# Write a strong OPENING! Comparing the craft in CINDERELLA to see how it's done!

It subconsciously tells the audience what emotional journey they are on.
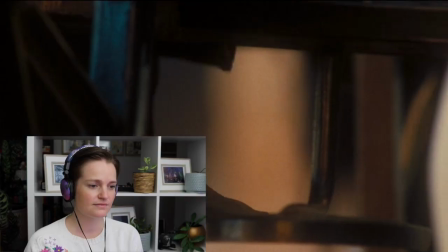8:27 I haven't watched this in so long. Don't remember who this is. Well, I can tell after the 3-minute opening that this is not the traditional telling of Cinderella. It shies away from the usual fantasy elements and steps into a period drama. It does this by showing us a time in history with figures we recognize.
Brothers Grimm, Your Majesty.
Oh my god, the Brothers Grimm!
Hey, gentlemen.
Do they come into the story elsewhere? And because we meet the Grimm brothers in the opening, the writer can easily include other figures of the time without question.
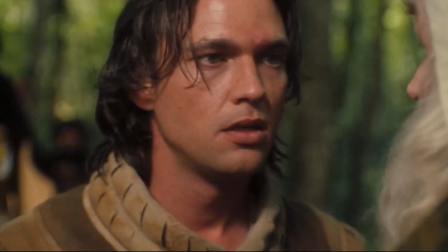9:08 Leonardo da Vinci? Michelangelo was trapped under a ceiling in Rome. I'm just a second choice.
We do not meet any of the main characters in this scene,
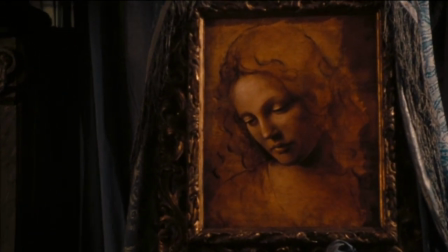9:17 only the protagonist's portrait is shown, not narrowing its cast just yet. A deliberate craft choice, I believe, to break any expectation an audience might have to the traditional telling of Cinderella. I describe the visual tone in the opening as spirited and just a tad gritty. Why? Our first impression is two men arriving at a grand home for an older woman.
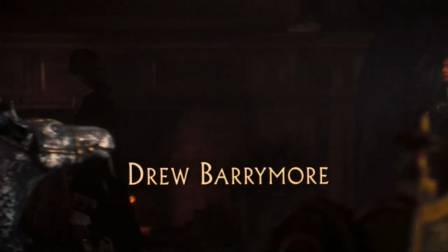9:47 Oh, it's very moody. There are many browns, golds, pale blues that are almost silver, wood and flames, almost like we are looking at a Renaissance picture from the time.
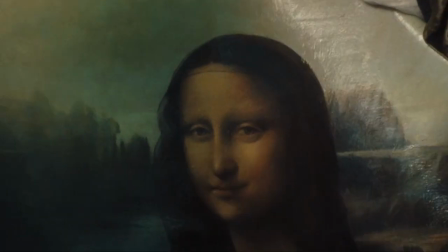10:00 How cool is that?
She laughs at me, sir, as if she knows something I do not.
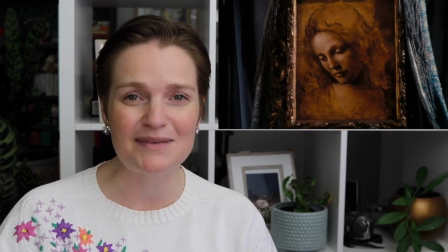10:07 Like the animation, Ever After bookends their movie similarly, taking us in and then out of the story.
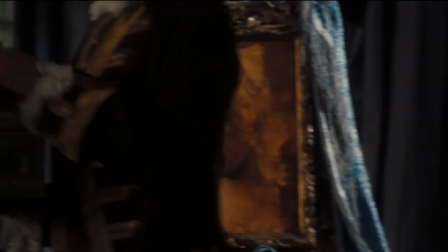10:16 Forgive me, Your Majesty. Might I inquire about the painting? She's really quite extraordinary.
Yes, true Barrymore is. A seemingly simple exchange makes the first connection to our character. Who is she? Why is she extraordinary?
Was a glass slipper.
That's my reaction exactly, like, ooh. All good openings should leave you with a question that makes you want to know more. What I truly admire about this opening is how the woman scolds them.
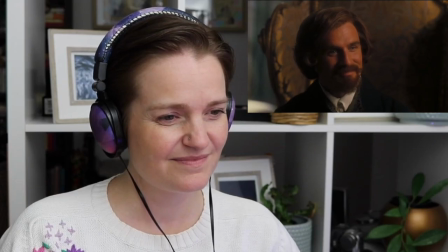10:51 Two accomplished writers. I was terribly disturbed when I read your version of the little Cinder girl.
It immediately knocks any notion of magic or glamour from the audience's mind.
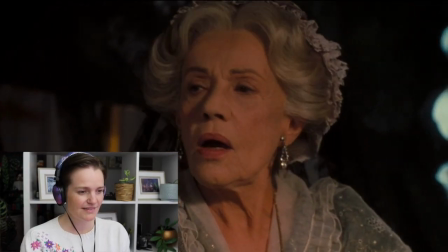11:07 What is that phrase you use? Oh, yes. Once upon a time.
We are here to learn the true story of the girl with the glass slipper. Perhaps with some unconventional comedy. And as the movie presents itself from our world, it permits itself to explore the issues of the time, such as politics and class structure.
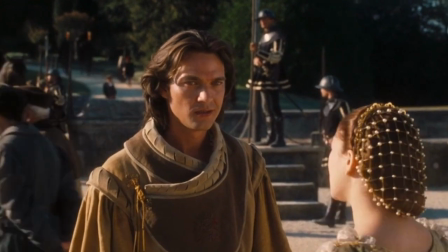11:33 Well, you gave one man back his life, but did you even glance at the others?
Oh, I've got goosebumps.
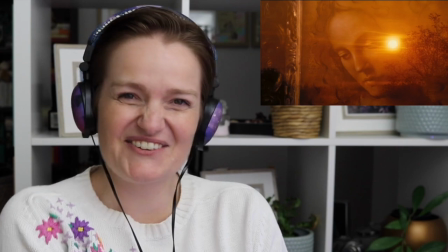11:40 That was an awesome opening.
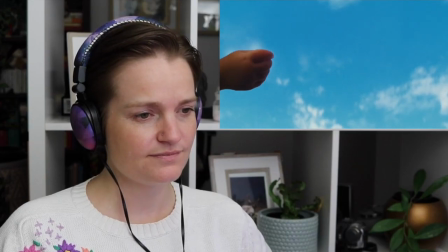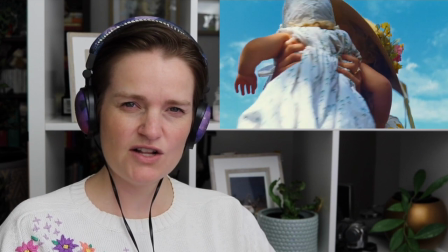11:49 Was that actually real, or was that just the baby imagining that? Don't know if that's clear. In this version of Cinderella, the opening sequence is 8 minutes. It is so because we need time to care about Ella's family before we see it get torn apart, and we need to see it torn apart because this is a drama.
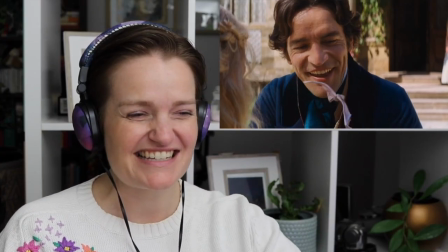12:13 Oh, they're gonna crush my heart, aren't they? Because I am starting to care for her. The dad is seems like a good dad.
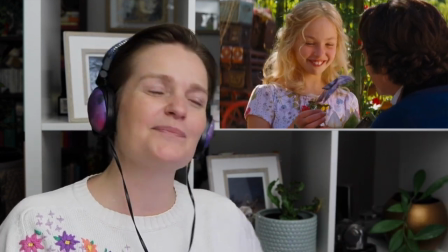12:18 The mum's an amazing mum. Oh God. Okay, here we go. And my guess is there'll be many more deaths to come, so the storytellers are preparing us for that. Yay.